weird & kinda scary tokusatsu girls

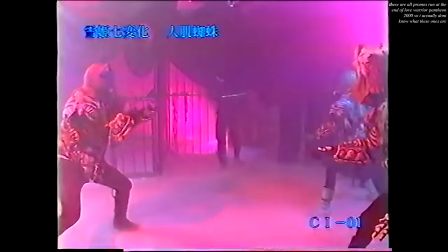I think these were done primarily for compilation DVDs, which makes sense.
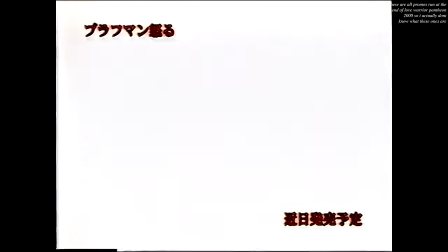It's a total win-win as far as I'm concerned, shorter runtime and less I have to edit around,
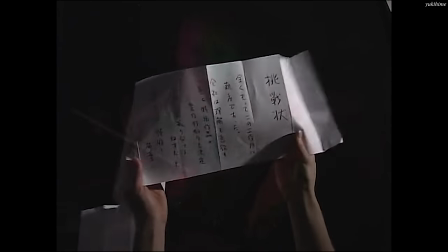which gives me more leeway to talk about Yuki Hime, of which there's a good amount to say.
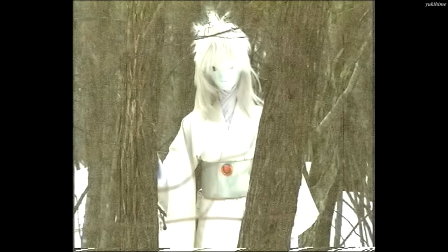From the very first shot, in fact, the kind of grainy,
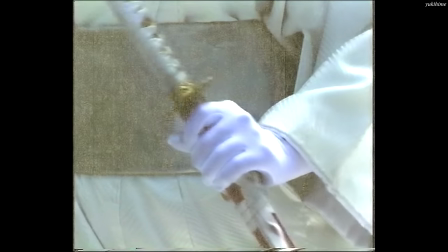contextless esoterica you'd see in a video called some shit like 12 disturbing unexplained deep web videos.
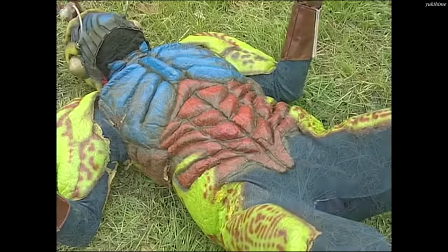This thing is loaded to the brim with deliciously cheap production value.
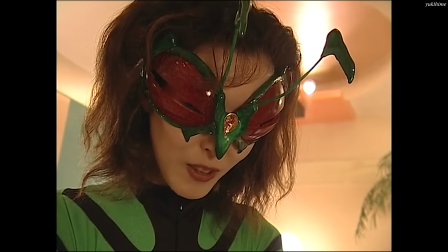You get the feeling they just sorta had to commit to whatever their first attempts were for the costuming.
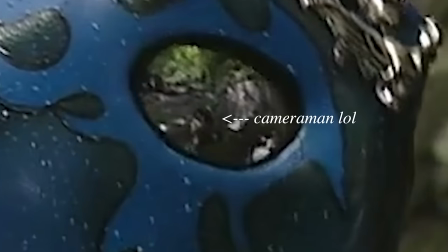One of the masks is permanently agape, and one of the others is ice-wear, crooked.
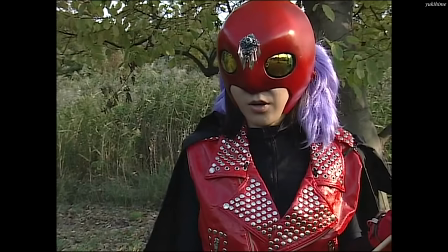Like, they're all worn kinda crooked, but I'm damn near sure this one was just constructed this way,
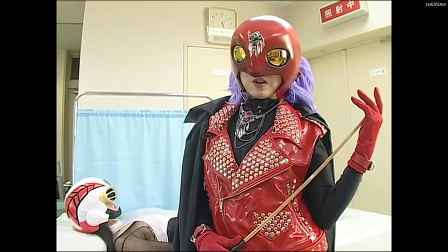and like, you can kinda tell the cameraman is trying as hard as possible to film around it.
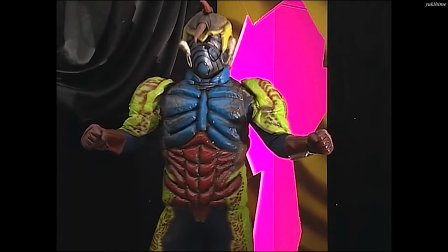Oh, and this fantastic breakaway door, too. Ugh, it is so good.
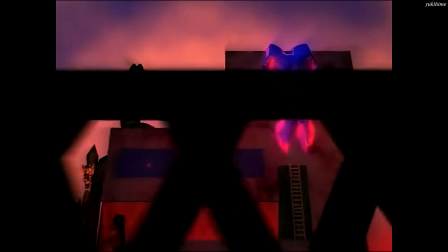This PlayStation-ass CGI exterior gives way to the most soundstage-ass interior.
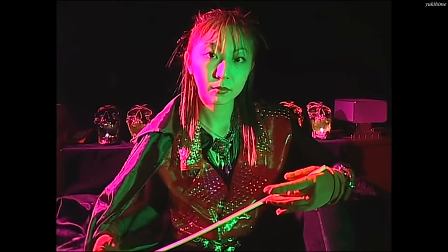She comes out from behind a curtain, and ironically, it probably would look passable if the filmmaking wasn't active and playful
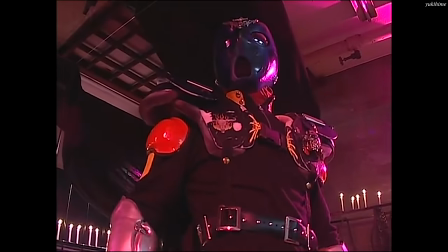enough to get these low-angle shots where you can see the ceiling as clear as day.
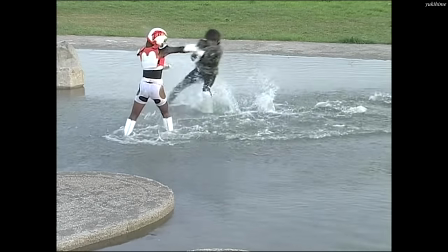Other V-Cinema action flicks wouldn't dare commit to not one, but two in-the-water fight scenes.
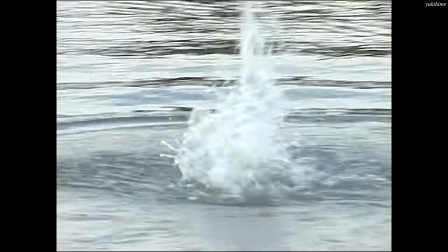What a nightmare these must have been to film, but they honestly nail it, the choreography solid the whole way through.
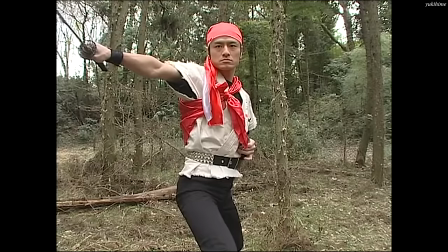They even nail a Show a Kamen Rider flip, although the cutting down a tree with a single sword strike effect was done much better in Star Virgin.
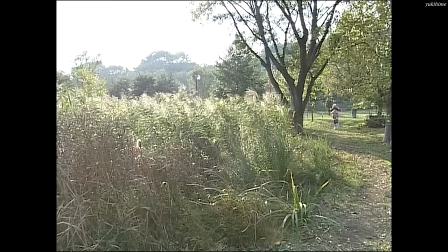Oh, and it can be really pretty, though my bias toward MiniDV might be guiding my hand here a bit.
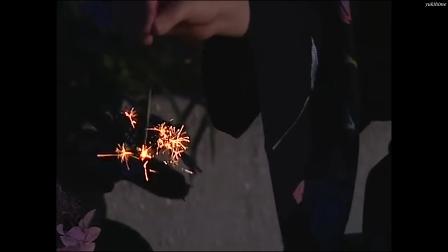This final shot of the protagonist holding a sparkler is like so beautiful to me,
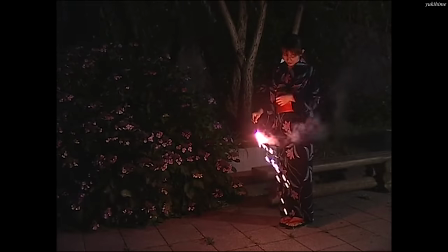the deep blues contrasting against the blown out light of the sparks and their resulting lens flares, like wow. And oh man, MiniDV lens flares! Koakuma, My Sweet Devil Part 2.
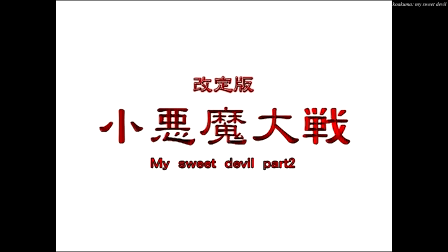No clue what's up with Part 1, opens on a fantastic one.
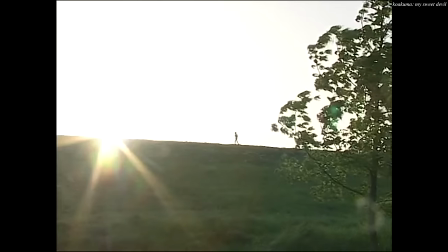This right here is what I love so much about the sensors or whatever they put into these old camcorders.
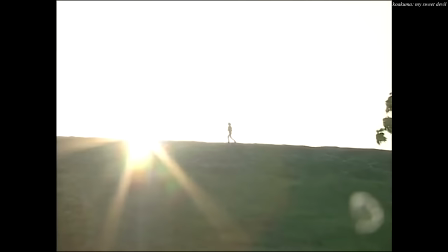The sky is so overexposed it's all one big mass of the exact same shock white.
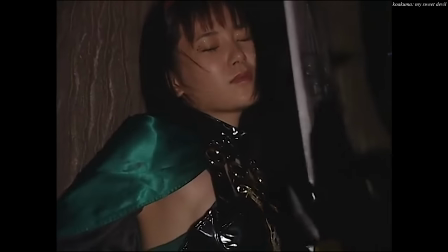I believe this was made by the same crew who put together Yukihime, but I'm not certain.
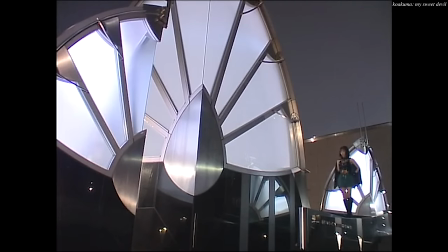There's a similar eye for location on display, if nothing else. Between this and the earlier Akibalium in particular,
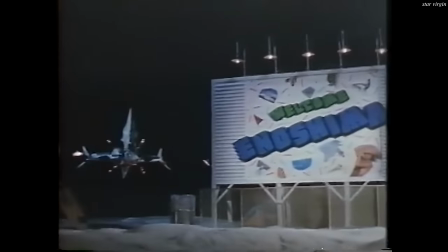there's a real case to be made that low-budget Tokuzatsu doubles as a strong swatch of regional filmmaking.
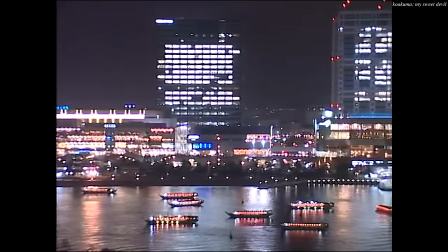This nighttime footage of Yokohama is such a treat, as is this super striking intermodal container storage yard.
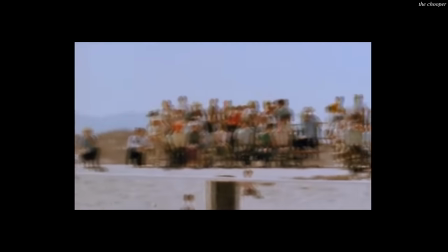There's a fantastic shooting the rodeo sequence here, where in the middle of the film our heroine tears it up at the batting cages.
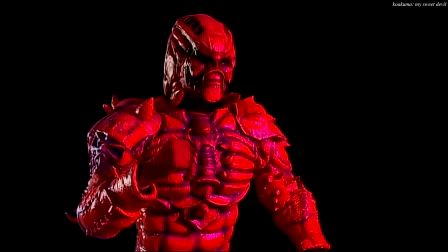Kawakama comes highly recommended. For just a half hour of your time, you get all that, plus a fantastic cat.
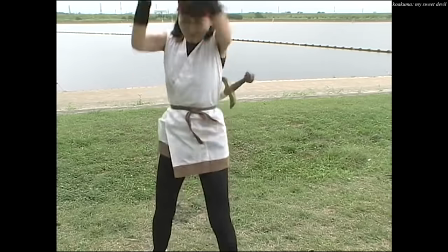Fruit Ninja in real life! They set a good amount of shit on fire, and it has one of the most baffling attempts at maintaining shot continuity I think I've ever seen.
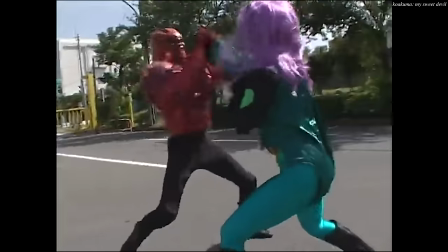Check this out. So the big confrontation at the end of this thing takes place outdoors, in broad daylight, right?
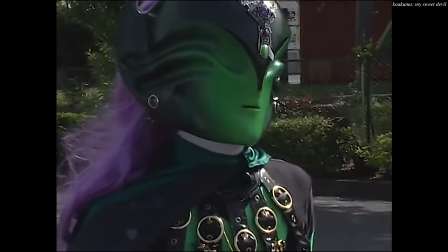It plays out like normal at first, and then suddenly we cut to this CG stormy sky,
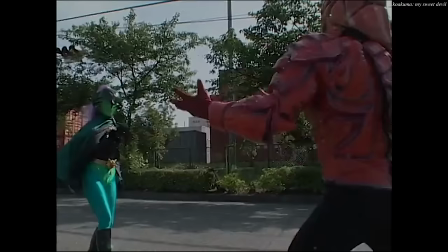which then cuts back to the fight scene, except it's suddenly way darker.
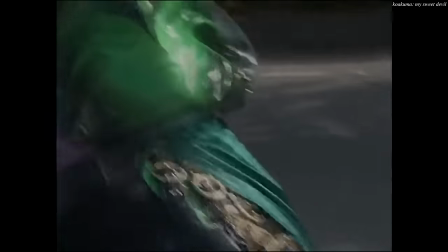Like, not, oh, it's later in the day darker, it's like they took the brightness slider in whatever they edited this in and turned it down.